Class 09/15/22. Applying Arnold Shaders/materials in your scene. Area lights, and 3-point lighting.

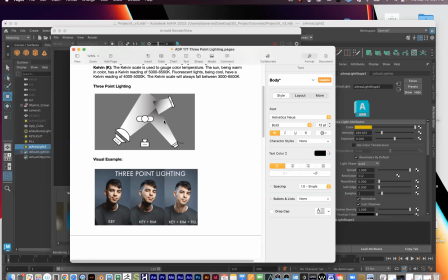49:22 But there's a lot of you can kind of change this up if you want. So this This rim light doesn't need to be facing directly back at the key light.
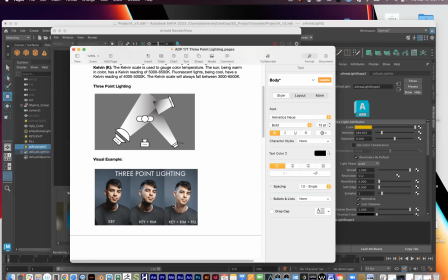49:34 It's basically the rim light can be anywhere behind your subject. And again, its goal is just to get that little highlight going along there, along the edge.
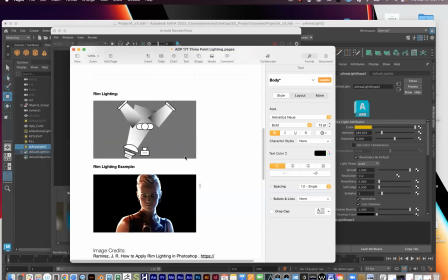49:45 But there's also different forms of three-point lighting right here. So for instance, this image right here is another example of three-point lighting, where we have two rim lights, so two backlights behind the character, creating these really bright highlights right here that are going along the silhouette.
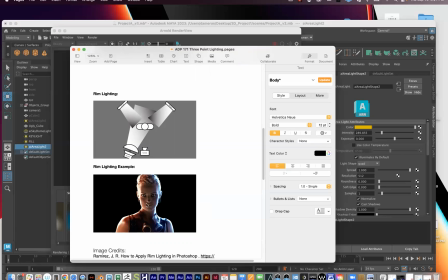50:02 And then the key light's job in this situation is just to give a little bit of light so that the face isn't in complete darkness right there.
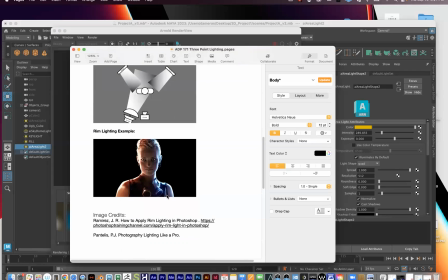50:11 So I kind of give both of these examples because I kind of want to demonstrate
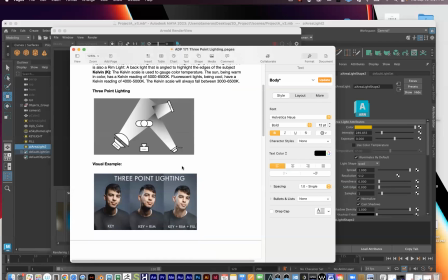50:17 that three-point lighting is a broad term. And essentially it's where you have a light in front of your subject, a light behind your subject, and then you have some kind of light accompanying it to help kind of fill in
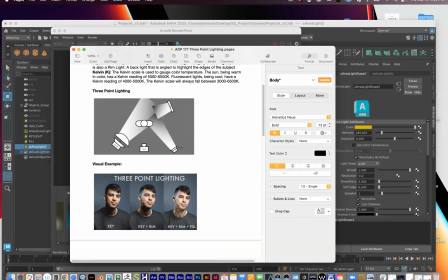50:34 the shadows. So that it's usually in three-point lighting, nothing's in complete shadow. Like every aspect is lit to some degree, like you see in here.
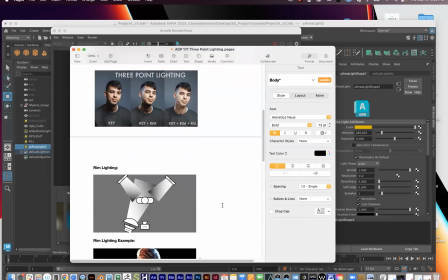50:45 And it just helps helps your image look a little more three-dimensional.
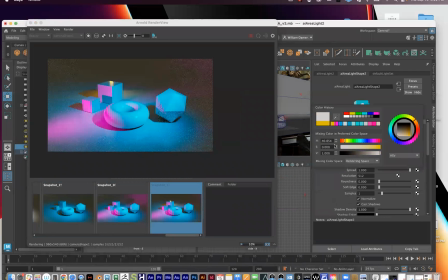50:53 Right here, that room light being white is or bright yellow is really bothering me. So I'm just gonna bring that back to a more normal color and just make it really subtle back here, just so the rim light's just only doing a little bit right there.
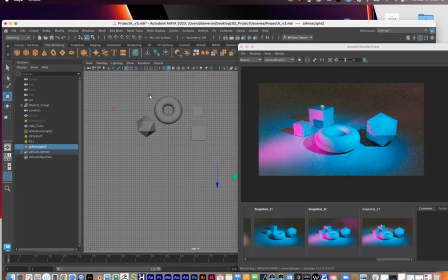51:09 And so if we look at the scene again from the top, and I'm gonna hide my render view,
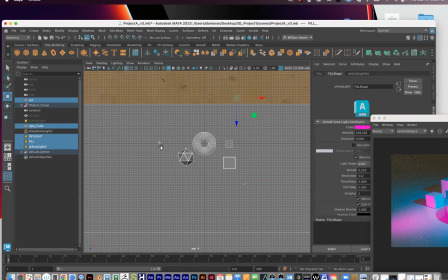51:20 we have our objects right here. This is the key light right here. This is the fill light right here. And then this is our rim light or our backlight right there. So you can see how it's triangulating the scene a little bit. This light, the key light, is way brighter than my other lights.
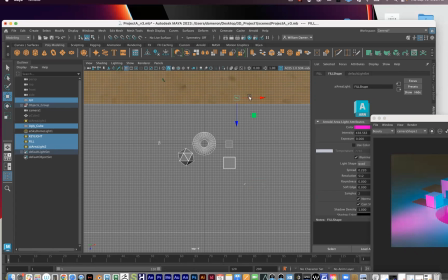51:36 It's doing, again, most of the lifting here, my main light. And then these other two lights are just kind of, they're accompanying it. They're just kind of giving adding a little touch to it. So again, when setting up your scene,
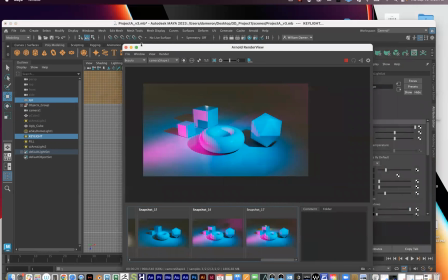51:52 again, the most common mistake I see with students is they'll just start filling up their scene with like a bunch of different lights without being careful with how they set up what each one's purpose is.
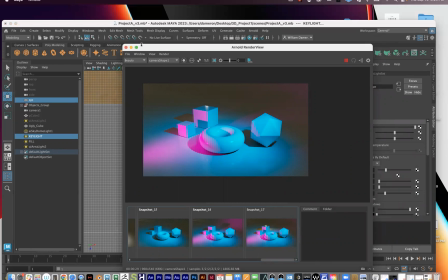52:07 And it can get clogged up real quick. And a lot of the times I've seen students
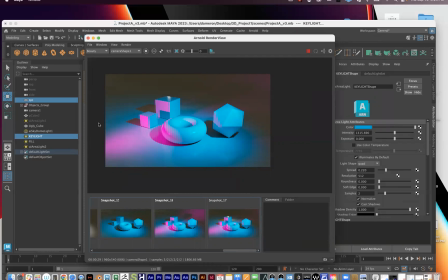52:18 set up a light and think, oh, that's not doing very much because the intensity wasn't high enough over here. And then they would, before making adjustments to it to give it that first light enough brightness to kind of do its job, they'll start adding other lights and end up with like six or seven lights that,
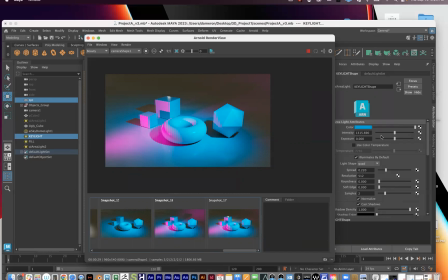52:36 and none of those six or seven lights are really bringing that much to the table. And then the scene can get a little clogged up. One thing to remember is with each light that you add to your scene, your render time is going to go up.
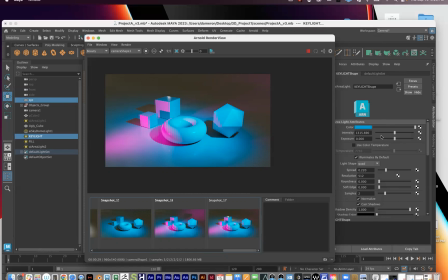52:52 So if you keep your lighting to just the sky dome light and one area light, your renders are going to go quicker. And with each light that you add to your scene, your renders will just kind of get a little bit more,
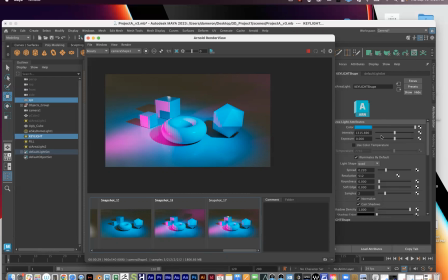53:07 you know, they'll get clogged up just like a little bit more and a little bit more as you keep adding them here. So especially for this project that we're working on right now, if you want to just do a sky dome and one area light, that's totally fine by me. You're not going to get a bad grade for doing that.